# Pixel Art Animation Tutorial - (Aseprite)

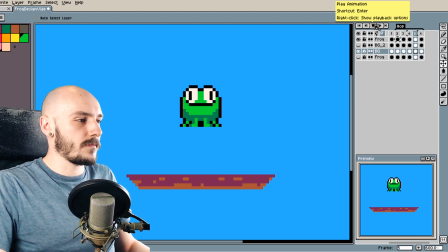So you see how he reaches the top of his jump there and he squashes back into normal proportions. Let's play that at one time speed.
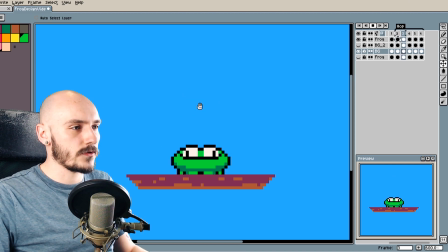He's getting there. That's looking a bit better there, where he slows down at the top of the peak, goes back into normal proportions. And now we need him to come back down again. I think it would be nice to do a smear there.
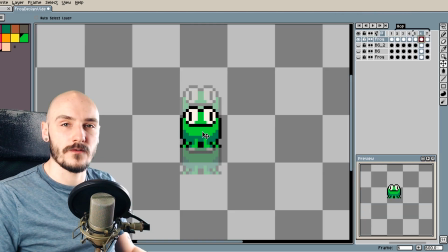Let's try that. This frame needs to go in between these two frames. But just putting it there probably won't look that good.
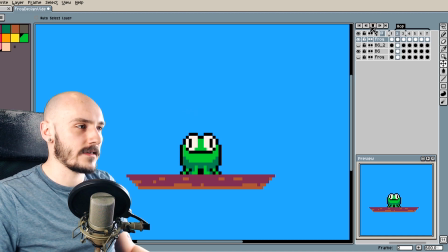Let's have a look. I mean, it's all right. It's not bad. But I think it would be nicer to have it smear as if there's some downwards motion in there.
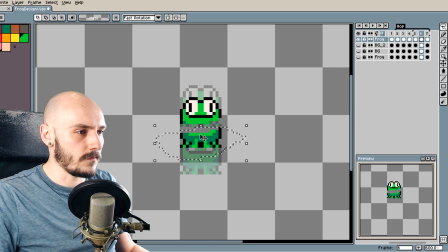This is pretty easy. I can just move him up, move him down, spread him out. When you're doing a smear frame, I sort of imagine like spreading jam on bread or something on toast.
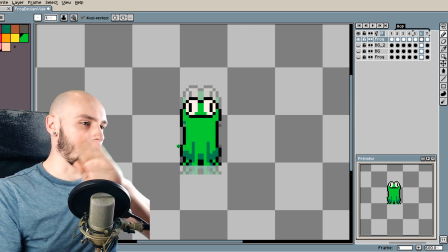It goes from one end to the other. You spread it and it leaves that trail behind it.
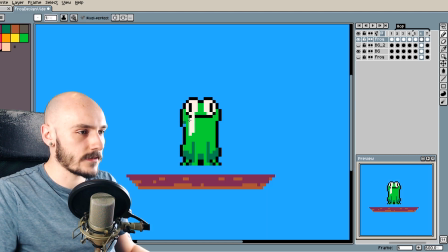And that's what you're trying to do with the frog. So I want his entire eyes to sort of come down, just stretch him out. And this might not work. This smear might not work for this motion. It might be too fast. It might look too quick, but a lot of animation is just trying it out.
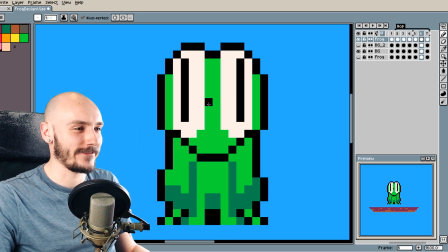And if nothing else comes of it, at least we got to see this guy. I think that's the greatest frog I've ever drawn.
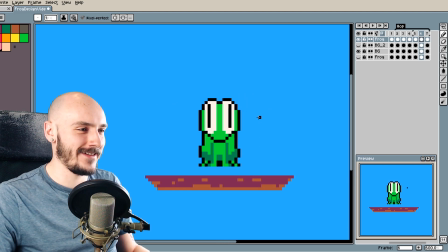That's it, friends. Pack it up. Let's have a look at this smear so far.
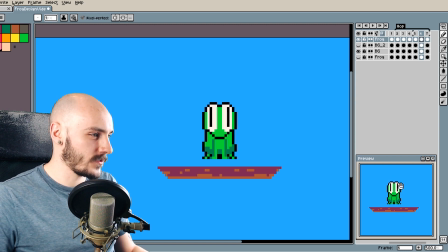There, so you see how his eyes sort of stretch down. I don't really like the smile of it.
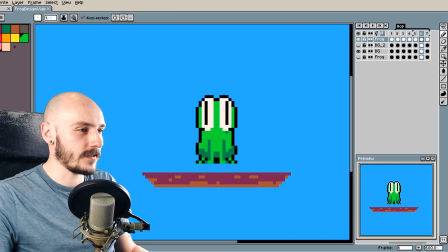I think we could probably get away with hiding the smile. Okay, that's kind of good. Anticipation flies into the air, reaches his max, comes back down, and then there he is.
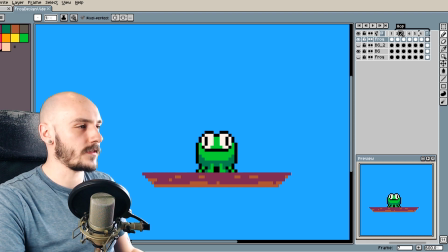I can just see here there are some parts which need fleshing out a bit more with timing. The top of his jump, he goes back into his normal proportions,
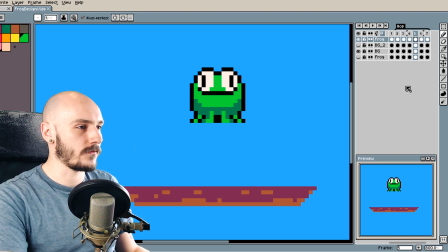but I actually want to squash him up again just to extend this even further to really make it come across as if he's like floating into the air. And we could just try starting off with the squash down here. And let's put it in that place, but also move it upwards.
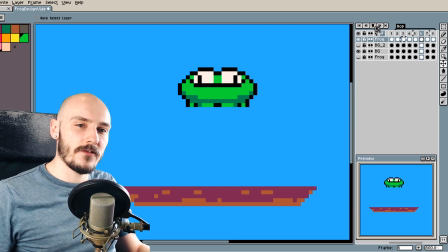You see what I mean? Where he just sort of hangs in the air a little bit more there. Timing's still a bit off.
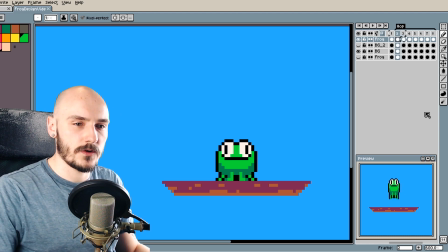We still got some things to work on, so let's keep going.
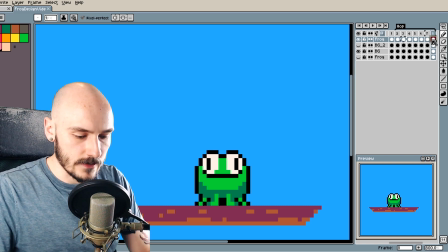Okay, so what I want to do is actually change this landing, because it really feels off now that it just stops stiff and lands.
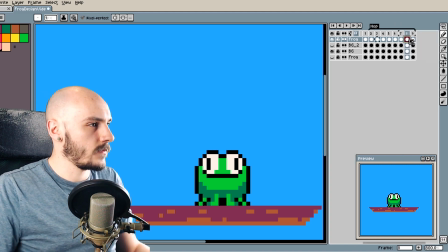So again, another squash frame might be nice here. Could just replace this landing one with the squash.
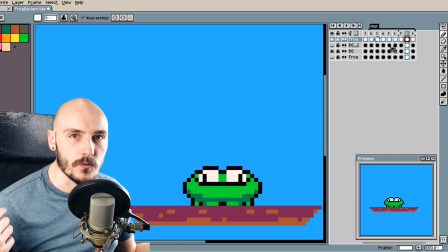That's him sort of going right through the bottom pose and then popping back into the standard pose.
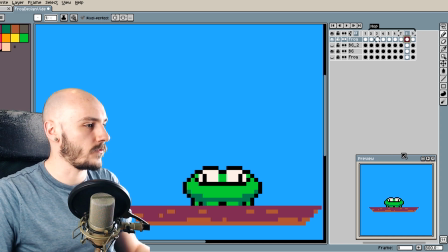So let's see what that looks like.
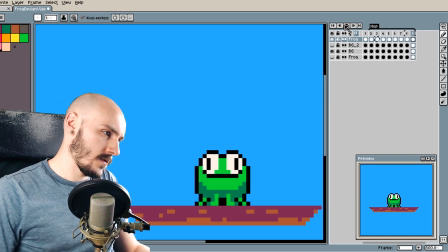Pretty good.
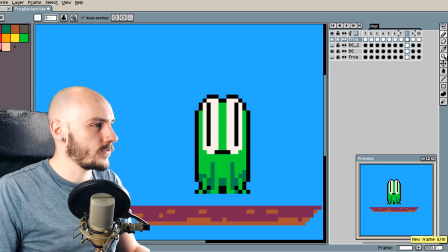I kind of want him to land first, so let's try adding this frame in and adding the proper proportioned frog in before the squash.
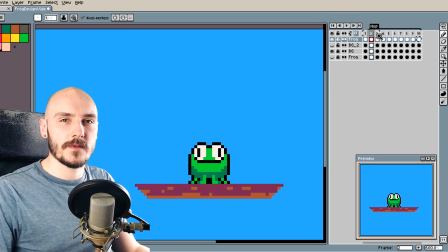The timing's definitely very off, so I'm just going to mess around with the timing of each frame here and see if I can make something really nice, make the timing work a little bit better without adding any more frames. So let's add frame properties. So every frame here is in 100 milliseconds or 0.1 seconds.
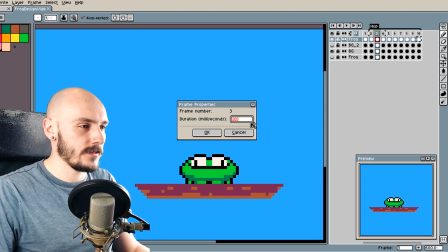We can change the duration of things. So let's give it a shot just to see what it would feel nicer as. So the squashing down, I want that to be on for, let's say, 200. So that's going to elongate the squashing down.
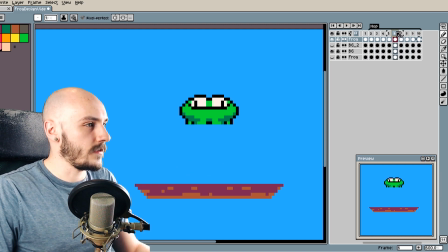And that's already looking a bit better. But this bit here at the top, I want to do the same here. So let's make this 200, because then it's really slowing down the motion. That's very nice, much better. That's pretty good, I think. We're getting there, a nice little hop animation.
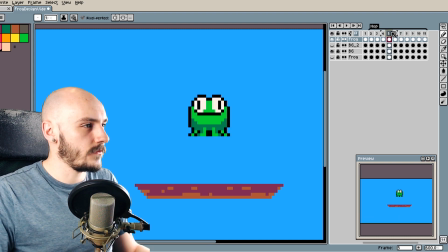I think it'd be nice to add another frame in here where he goes back to normal proportions
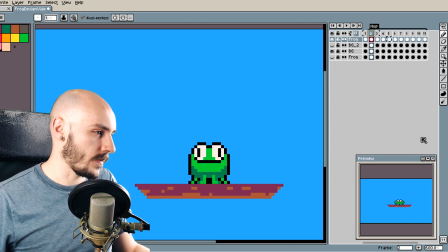before he squashes down, and that's gonna elongate that top section bit as well. That's it, yes, that's looking a lot better. Let's play that here so you guys can see.